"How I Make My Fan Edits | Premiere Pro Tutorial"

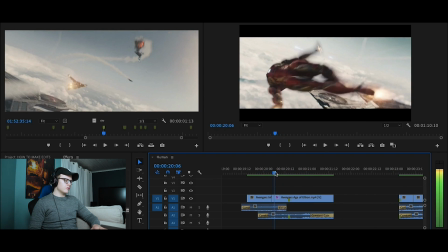[21:05]
I'm actually going to use a third clip to this transition.
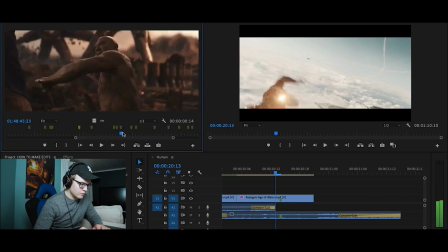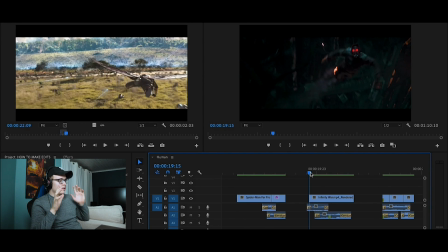[21:17]
So after some more editing magic, I've now completed the transition from Star-Lord to Iron Man to Falcon. I've been editing in both Premiere Pro and After Effects for this transition to work. So here we go.
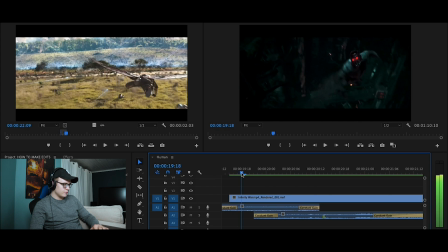[21:36]
So as we can see here, Star-Lord starts to spin, he comes close to the camera, and when it's as close as possible, I simply do a cross dissolve to the clip of Iron Man.
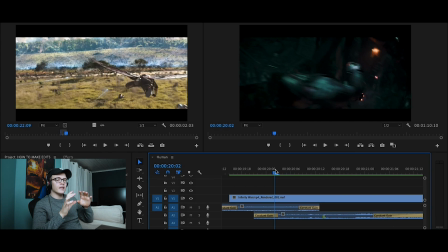[21:51]
That's the first part. Then I've done some scaling and positioning to get the right angle so they really just sync up. And I've also done some color grading on the individual clip of Iron Man.
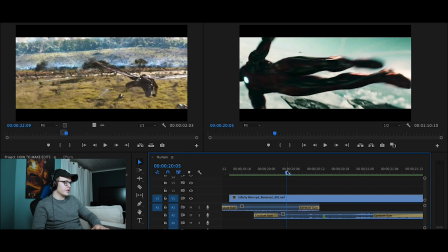[22:04]
So as you can see here, he's very dark and blue in the beginning and then fades out to be completely normal.
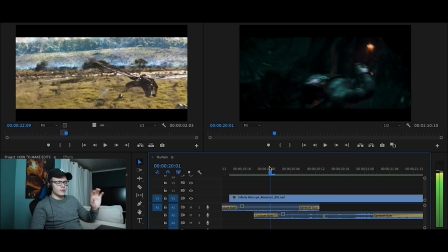[22:12]
And that's to better blend in with the clip before. So as you can see, Star-Lord is pretty blue, so when it fades out, Iron Man is also dark and blue.
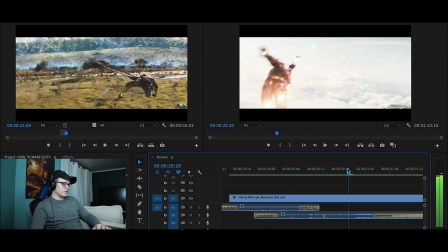[22:23]
And when it fades out to Falcon, I've also done a cross dissolve and just some scaling.
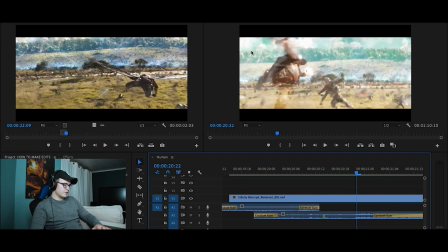[22:30]
You can see here in the edges, the camera does a digital zoom out.
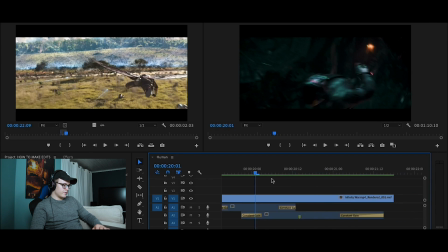[22:38]
So yeah, that's basically the transition I've been working on for now.
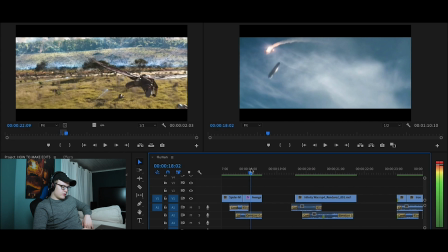[22:43]
And now we have this empty space here between they going up in the sky and Star-Lord just spinning around.
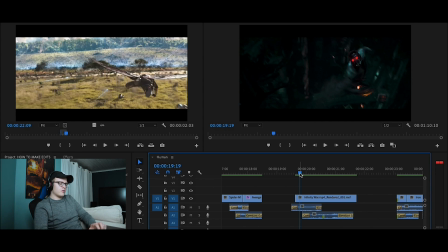[22:54]
Actually, I'm going to extend the transition I've already been working on. I know there's a lot of clips of Captain America just spinning around,
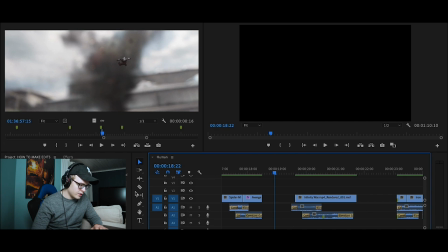[23:02]
so I'm going to put together some clips of him and hopefully they will match up with Star-Lord flying and spinning around.
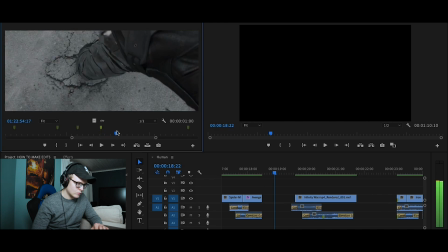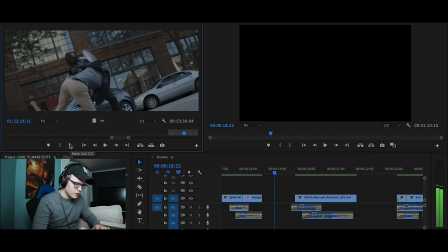[23:19]
There we go. Maybe right there.
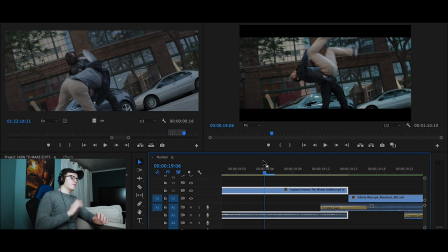[23:25]
So as you can see, the momentum of Captain America spinning around and Star-Lord spinning around is now matching up together. So you can follow Captain America's legs when he does this epic flip,
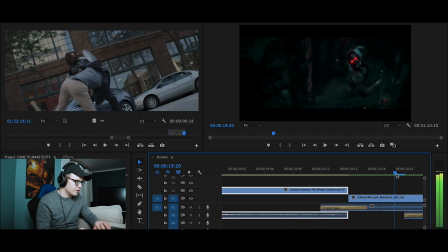[23:37]
and you can see that momentum carries over when Star-Lord is spinning around in the same speed.
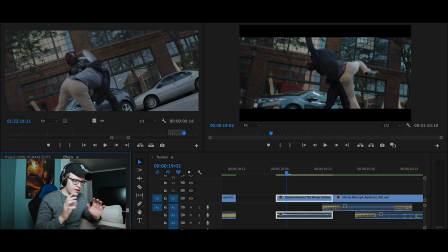[23:46]
It's not every time you have to have the same exact body movement. You can just have the same momentum of characters flying around. Spinning, spinning, spinning, spinning.
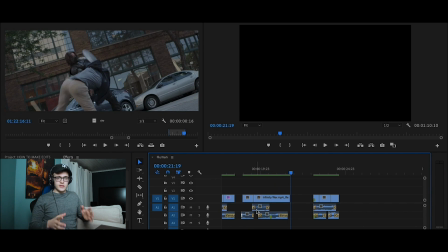[23:57]
So that's what you're looking for when you're doing a transition and you want the movement, the speed. You want everything to line up. You want everything to just feel. Not just the clips, your whole body. So when you're watching this transition of everyone just spinning around, you should feel yourself as well spinning around with the clips.
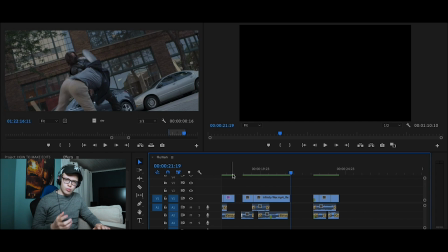[24:16]
So that's really what you're looking for.
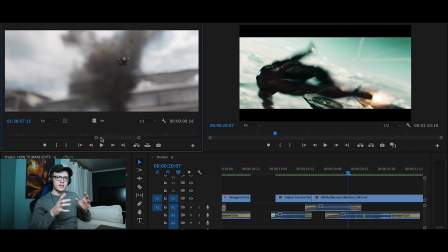[24:19]
So often when you start a transition, you need a clip that has no momentum and then goes to full momentum.
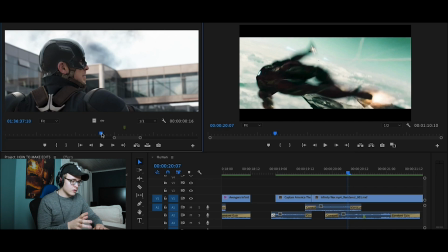[24:26]
So if we take this clip from Civil War, when Captain America and Spider-Man are fighting,
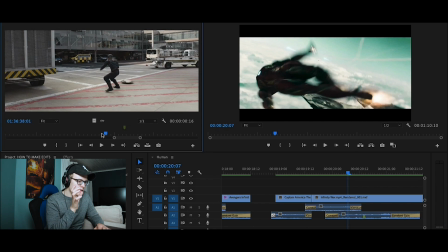[24:32]
this scene starts out with him standing basically completely still. And then what you can do is break just about the time when it's jumping around. And you have all seen this clip. You know that it's going to spin around and all stuff. So when you see this, when he takes his foot up, you instantly know that there's going to be a spin.
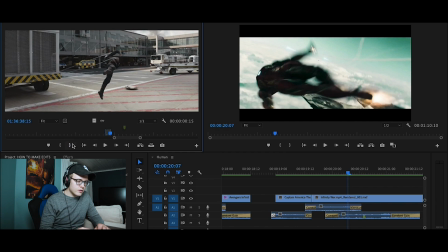[24:52]
And that way, you can bring the clip down. In some sort of way, it tricks the brain to feel the motion, but you feel the same motion in a different clip.
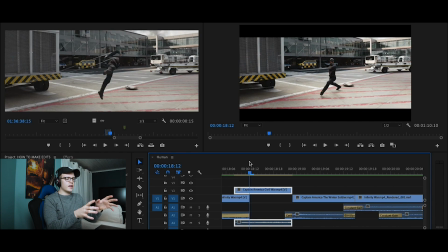[25:01]
So you can see, if you follow Captain America's legs, you can actually feel the same emotion between two clips.